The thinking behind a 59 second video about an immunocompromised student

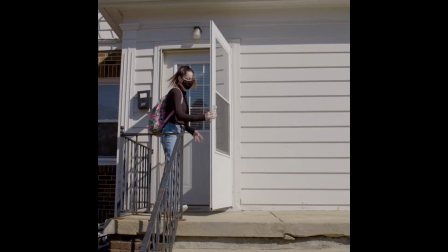(4:13) I get really nervous being in my big classes because if one person takes their mask off, I worry that maybe they're asymptomatic.
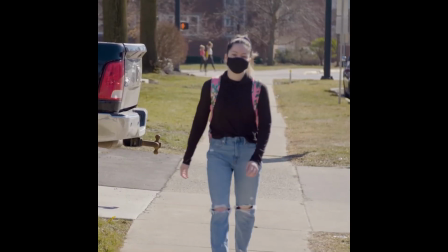(4:21) I double mask when I'm anywhere near people because it makes me feel safer.
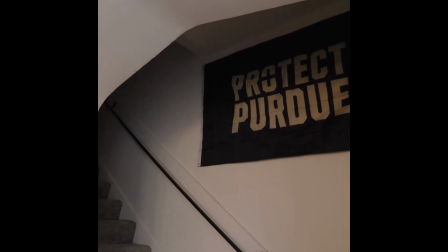(4:27) I know that it's a challenge to follow the pledge, but it's genuinely the thing that's keeping me safe.
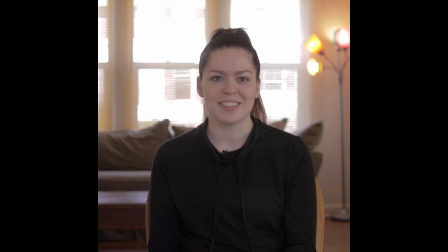(4:35) Just knowing that everyone on campus has been willing to make these changes, it makes me really thankful that I chose to come to Purdue.
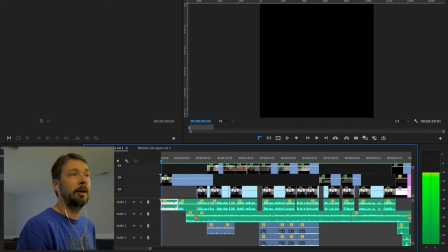(4:48)
All right, so that's my first cut. And I will say that after I made my first cut, I liked it. I'm like, all right, this is actually, I'm really happy with it. Again, a couple specific things I wanted.
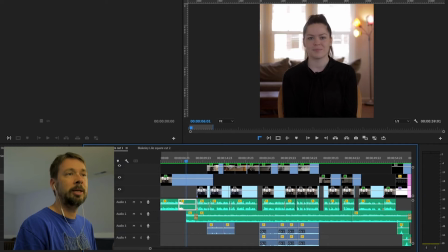(5:03)
She has her name at the beginning. And then I like this. I wanted to have this pause of watching her just to kind of let that sink in of, oh, this is who she is, and she's immunocompromised. The next section is about being immunocompromised because most people have heard that term, but I think myself included, is like, what exactly does that mean?
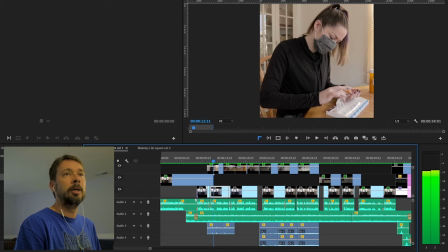(5:27)
So that's why we have this section about her talking about the pills.
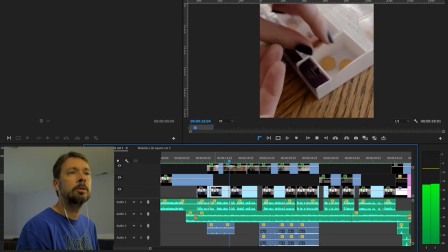(5:35) So even something as little as a cold or a stomach bug can make me really, really sick.
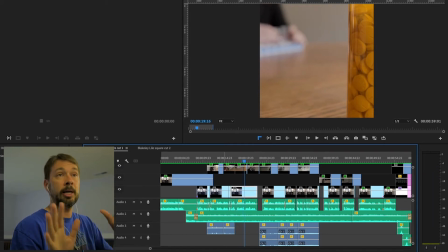(5:42)
So yeah, a cold or a stomach bug can make her sick. Actually, yeah, she doesn't talk about the pills. That's just a visual that adds to the story. I realize that is, she's not talking about the pills, but you see just from these visuals what she has to go through each day.
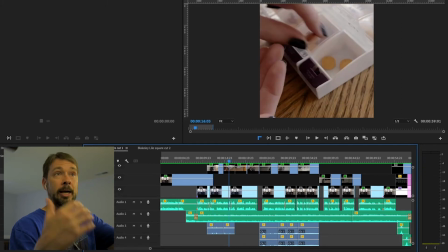(5:56)
It's like, oh, she has to take a bunch of pills. So I like that. That added more to the story without her actually having to say it.
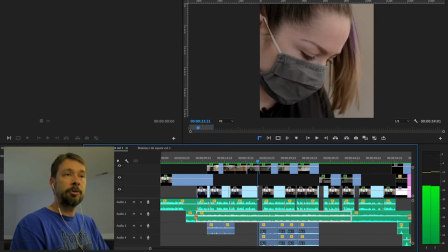(6:02)
She's saying one thing and that's saying the other one. Then after that, this next little section is I want to know how she feels.
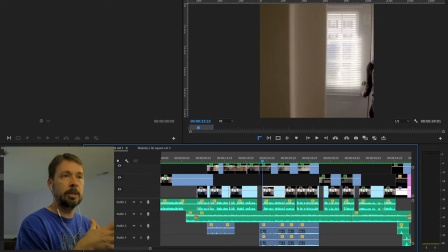(6:10)
Okay, so we know what being immunocompromised means. So how does she feel about it? That's a big thing. And so she talks about...
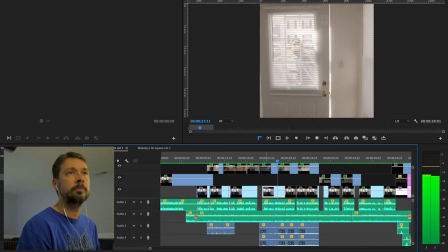(6:19) I get really nervous being in my big classes because if one person takes their mask off, I worry that maybe they're asymptomatic.
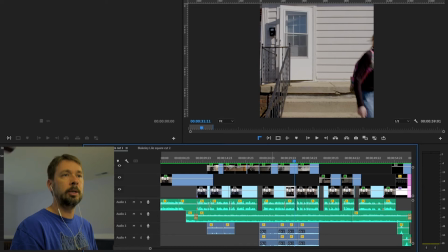(6:27)
So she just talks about being nervous, worried, type of thing, which is all good stuff.
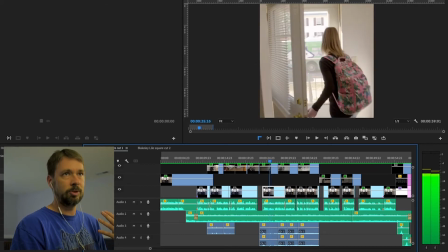(6:33)
Now, we did not have time to, we only kind of had her for about an hour, so I did not have time to get her in class. So we just got her at her apartment, going out to class. So not the strongest, not the best, but it worked with what we had, the time we had. And then the next part is, now that she talks about what she's nervous, is I wanted to talk about, well, how can we then now apply this to everybody else? So what would she like other people to do? What is she hoping the rest of the students would do?
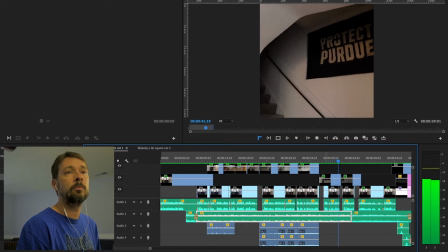(7:10) I know that it's a challenge to follow the pledge, but it's genuinely the thing that's keeping me safe.
So essentially, and this is why I have this shot with Protect Purdue, because that's kind of the idea, is she's introducing this whole Protect Purdue thing.
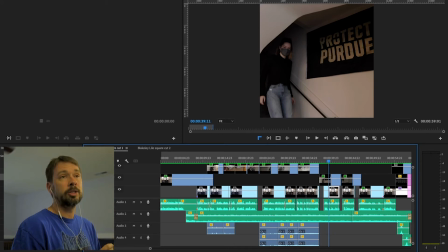(7:28)
And the pledge, she talks about it's a challenge to follow the pledge, which at this point we had really hit the pledge hard, so we don't have to go into detail about what the pledge is. If you just said the Protect Purdue pledge, most students will know exactly what you're talking about. And I really like the idea that she talks about the challenge. So I just brought that up. It's like, hey, this is a challenge, because I think all the students felt that way, so we're acknowledging that. But then it's super important, which she brings up, that it's literally the thing that's keeping me here.
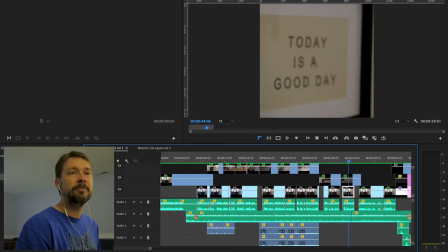(8:02)
And so that's a great point.
The thing that's keeping me safe.
Keeping me safe, yeah.
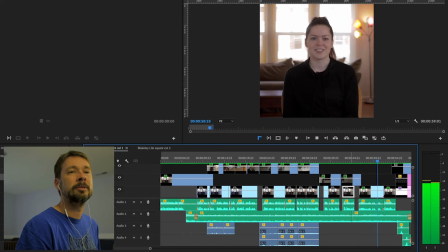(8:07) Just knowing that everyone on campus has been willing to make these changes, it makes me really thankful that I chose to come to Purdue.
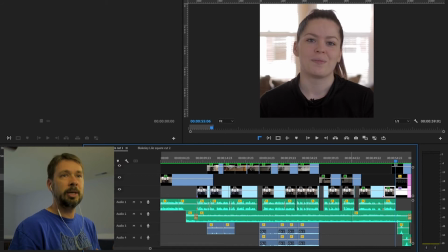(8:15)
And so then she reinforces the whole thing that most of the kids are making these changes.